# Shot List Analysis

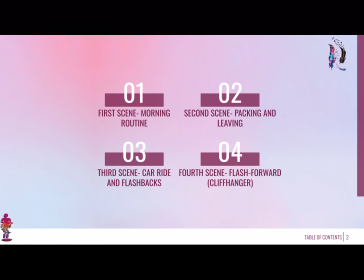[0:00]
So this is going to be a presentation of the shot list that I'm going to be using in my film opening. I've divided it into 4 scenes.
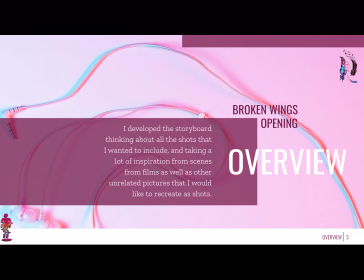[0:11]
The first scene will be the morning routine, second scene packing and leaving, third scene car ride and flashbacks, and the fourth scene quite short flash forward and the cliffhanger. So, an overview. I developed the storyboard thinking about all the shots that I wanted to include and taking a lot of
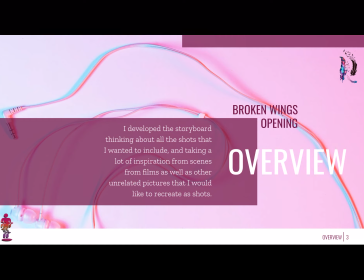[0:26]
inspiration from scenes from films as well as other unrelated pictures that I would like to recreate as shots.
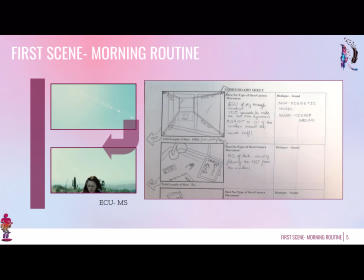[0:32]
So that's how I've made the storyboard, and I'm just going to run through it explaining the shots that I'm going to use. So let's get down to business. The first scene is going to be the morning routine. So I wanted to start with a dynamic shot that
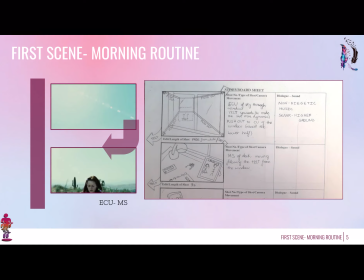[0:50]
establishes that it's the morning and establishes quite a warm and bright feel. So I'm going to start with the sky through the window, extreme close-up or close-up. So it's going to be a dynamic shot. First of all, the camera is going to tilt upward and then pushing out to a close-up of the window,
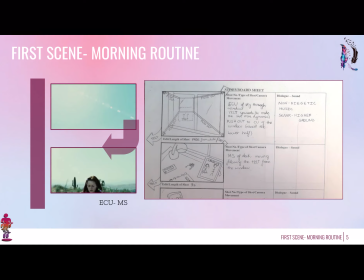[1:08]
so that we get a sense of setting, a sense of we are inside a room, and then the camera is going to tilt in the direction of the arrow on the storyboard, and of the purple arrow here in the presentation, to a medium shot of the desk, moving it,
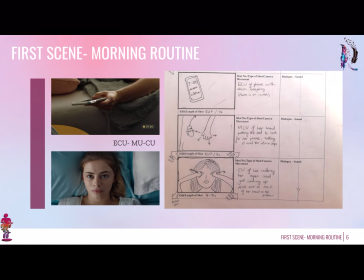[1:25]
following the tilt movement, so sort of like scanning all the objects that are on the desk, which are quite important, really important props. So just so the audience gets a look at those. Then the camera is going to cut to an extreme close-up of a phone with an alarm beeping,
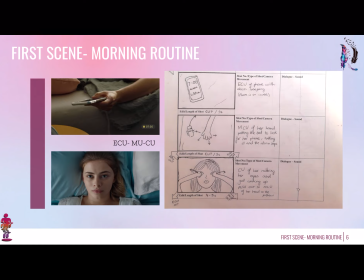[1:43]
so as to establish the morning routine conventions. The morning is starting, the person is waking up. So then this is going to cut to a medium close-up of a hand looking for the phone in the bed and picking it up.
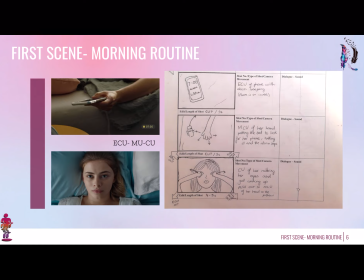[1:57]
So then I've taken this inspiration from the shot in the beginning of the film After. There's going to be a close-up directly in front of the girl's face,
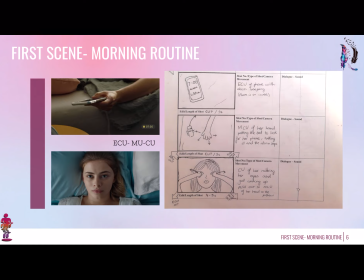[2:09]
and she's going to be rubbing her eyes, so that audience kind of starts to get to know the character, starts to create rapport with her,
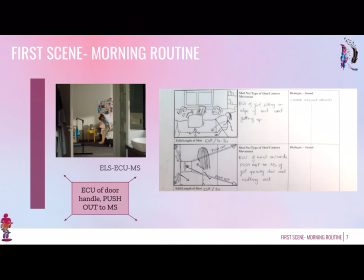[2:18]
and then because I want this to be again a dynamic shot, there's going to be a camera pushing out of the shot slightly until the next shot, which is going to be an extreme long shot of the girl sitting on the edge of the bed.
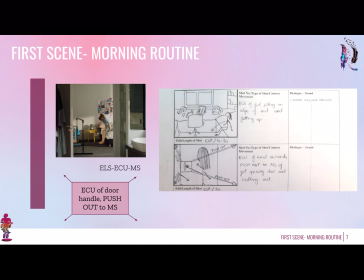[2:32]
I'd like it to look like the shot I took inspiration from the film Battle, here on the left. So as to convey, the girl is getting up, her morning routine is starting, and then there's going to be an ellipsis,
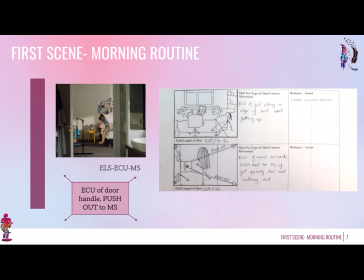[2:47]
so the camera is going to cut directly to the extreme close-up of the hand of the girl on the door handle, pushing out to the medium shot of the girl opening the door and walking out.
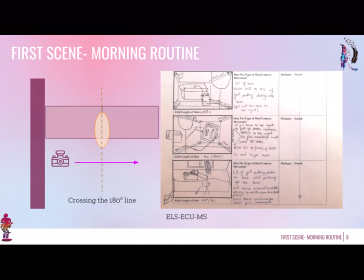[2:59]
So first of all, an extreme close-up of the action, the door is opening, and then pushing out to the medium shot, the girl is going out. The next shot is going to be quite tricky,
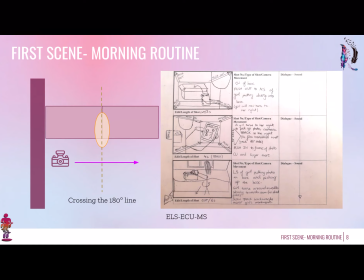[3:12]
because I didn't want to break the 180-degree rule, so I was going to have to cross the line and film the crossing of the line with the camera, which is what I have represented in on the diagram on the left. So first of all, there is going to be a close-up of the box, because the box is a really important prop.
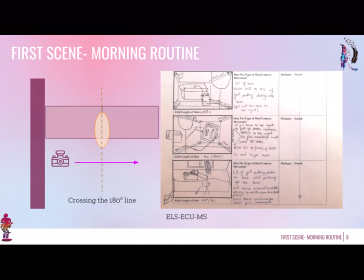[3:31]
It signifies that the girl is moving houses. So close-up of the box, and then it pushes out to a medium shot of the girl putting her diary inside the box. So at this point the girl is at the right of the frame, but because she is now going to turn to her right,
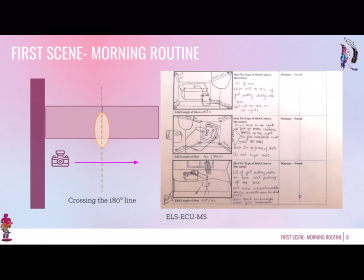[3:50]
the camera, as she does so, is going to record the crossing of the 180-degree line, and film behind her a kind of tracking shot to the right, so as to film that transition.